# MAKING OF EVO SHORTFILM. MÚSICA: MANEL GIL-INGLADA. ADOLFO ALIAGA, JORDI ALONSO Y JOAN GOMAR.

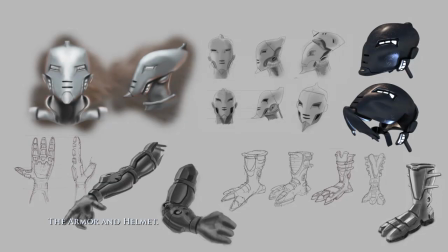4:41 The armor and helmet had their own functionality.
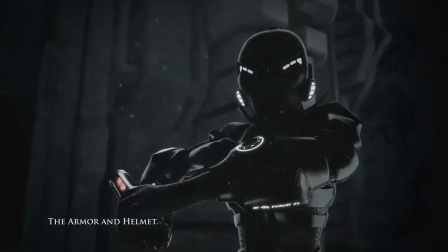4:48 A head-up display interface.
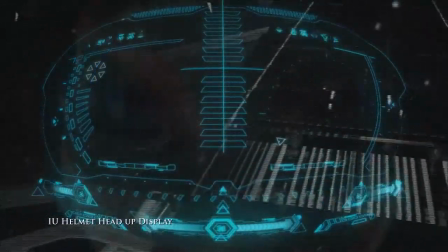4:51 Also a console on each of his forearms, so he can access any of the application.
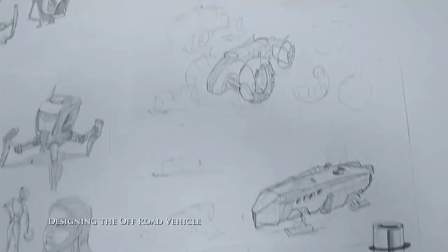5:00 Designing the off-road vehicle.
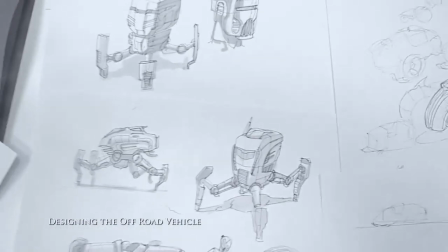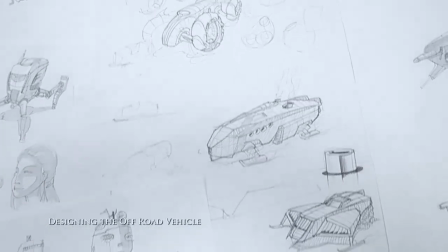5:08 Our explorer had to ride on a vehicle. Prepare for any sort of terrain.
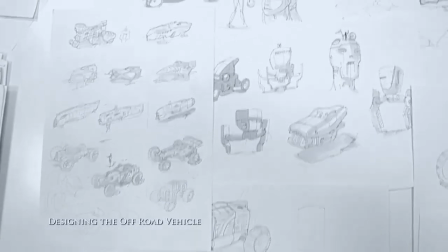5:19 Spending long journeys, he basically had to live most of his time on it.
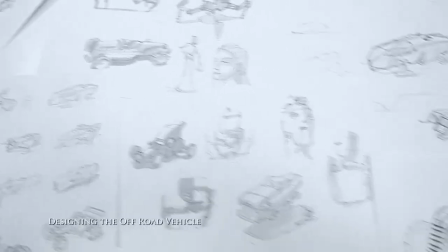5:28 With this information in mind, it was clear what other designs had to be rejected.
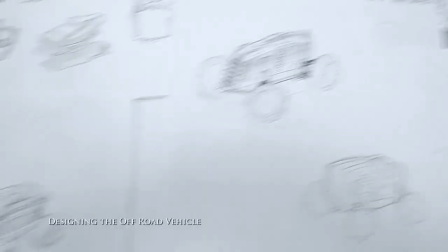5:37 There was quite an amount of work to be done for this particular prop.
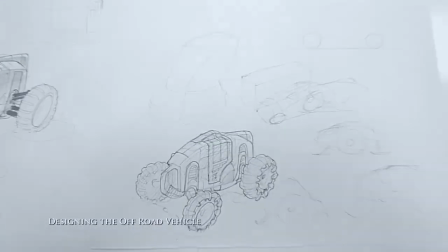5:44 The exterior design had to be conceptualized, while having in mind the interior as well.
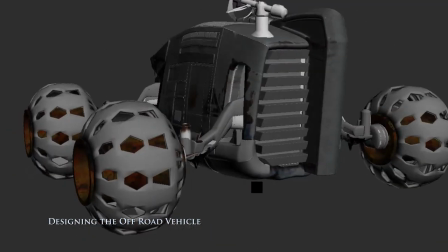5:52 This was not a simple prop. It was actually a set of his own.
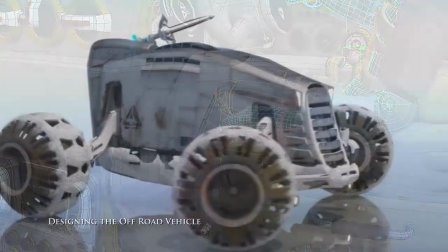5:59 The design had to be especially detailed. Also, making a lot of 3D tests was required to avoid further issues.
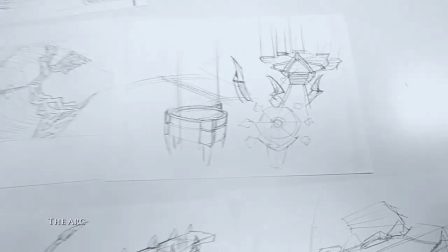6:09 The arc. There was no doubt that the arc was going to be the most challenging task of all.
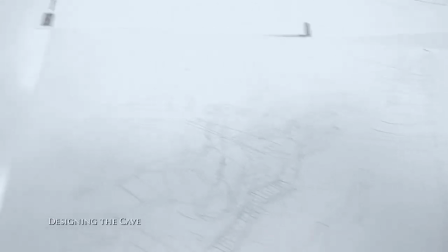6:18 It had to have considerable proportions and fully detailed.
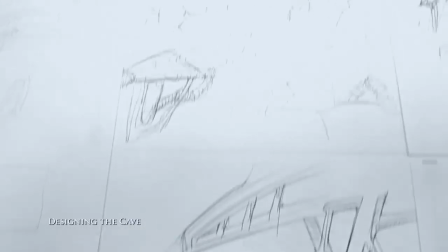6:25 Architectural elements of all types.
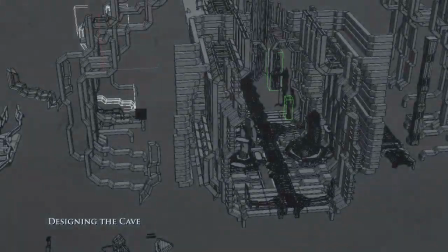6:29 Structures and walls reaching wild heights.
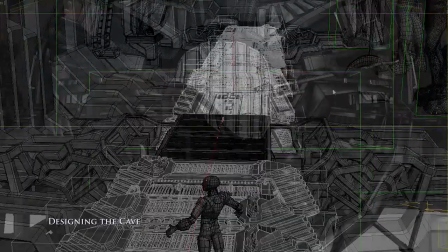6:33 We had to evidence a certain technology that had kept all that in great condition after centuries.
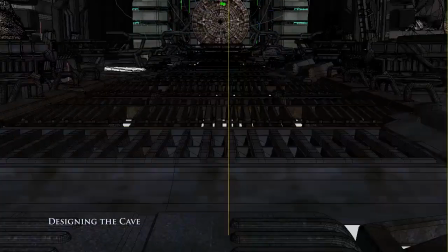6:40 Also had to be designed according to a lost civilization responsible of its construction.
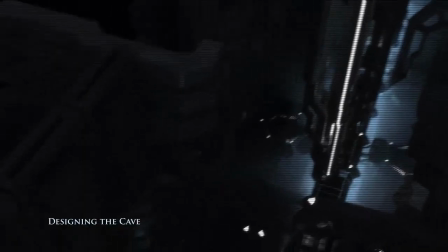6:48 After all, it had to be a great discovery.
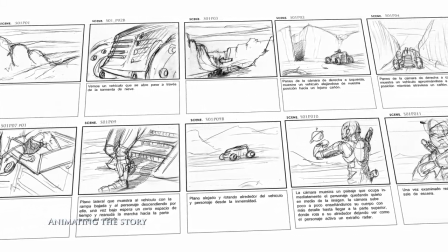6:55 Animating the story. The final storyboard gave us the length and the number of shots needed to tell our story.
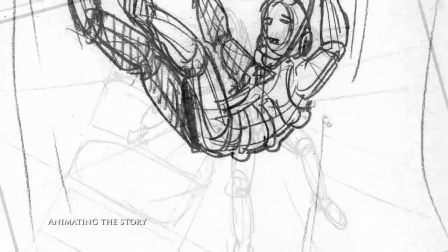7:04 A layout version was tested to confirm that everything was coming along the way we wanted.
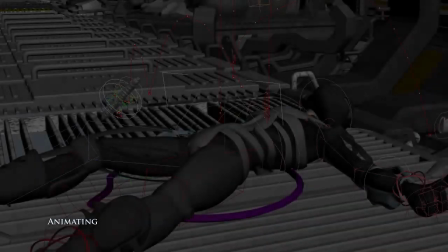7:12 Then it was time to animate each shot.
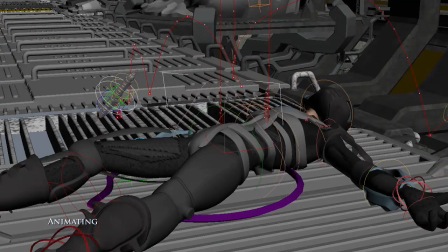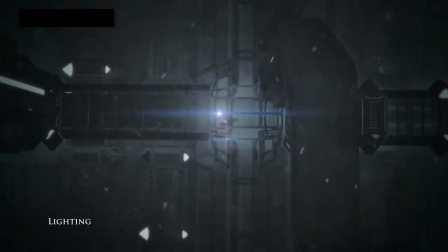7:21 Lighting. Right after the animation is completed, the shop is ready to be lit up.
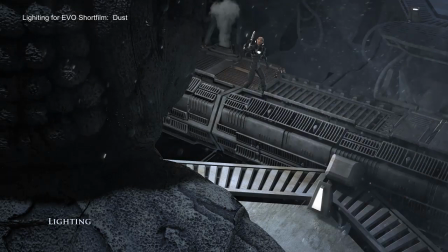7:31 Lighting but other elements as well, like smoke, dust and special effects, are added as layers in a composition.
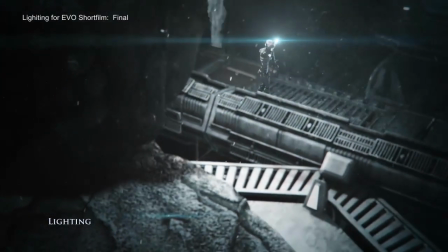7:41 They all contribute to make a shot look real. The score.
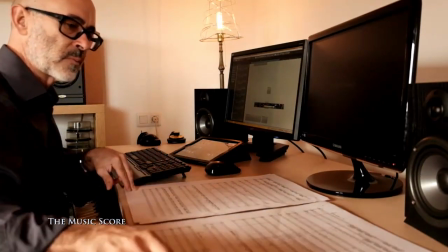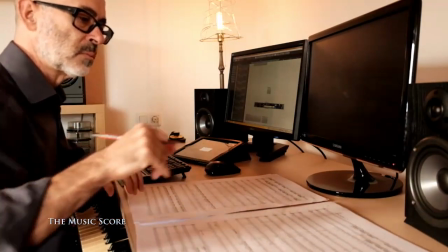8:02 The score was developed since the beginning of the project, allowing the music to evolve with the story.
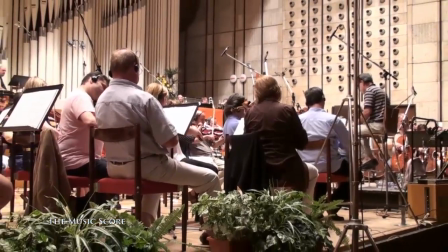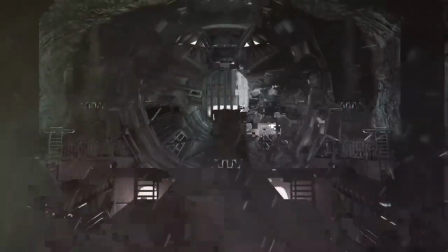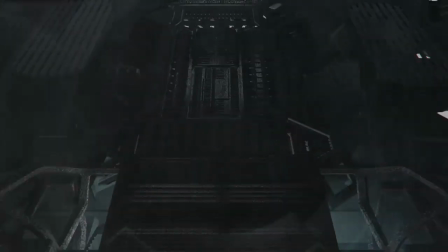8:19 EVO is the effort of a group of artists to contribute to the entertainment industry by bringing our own stories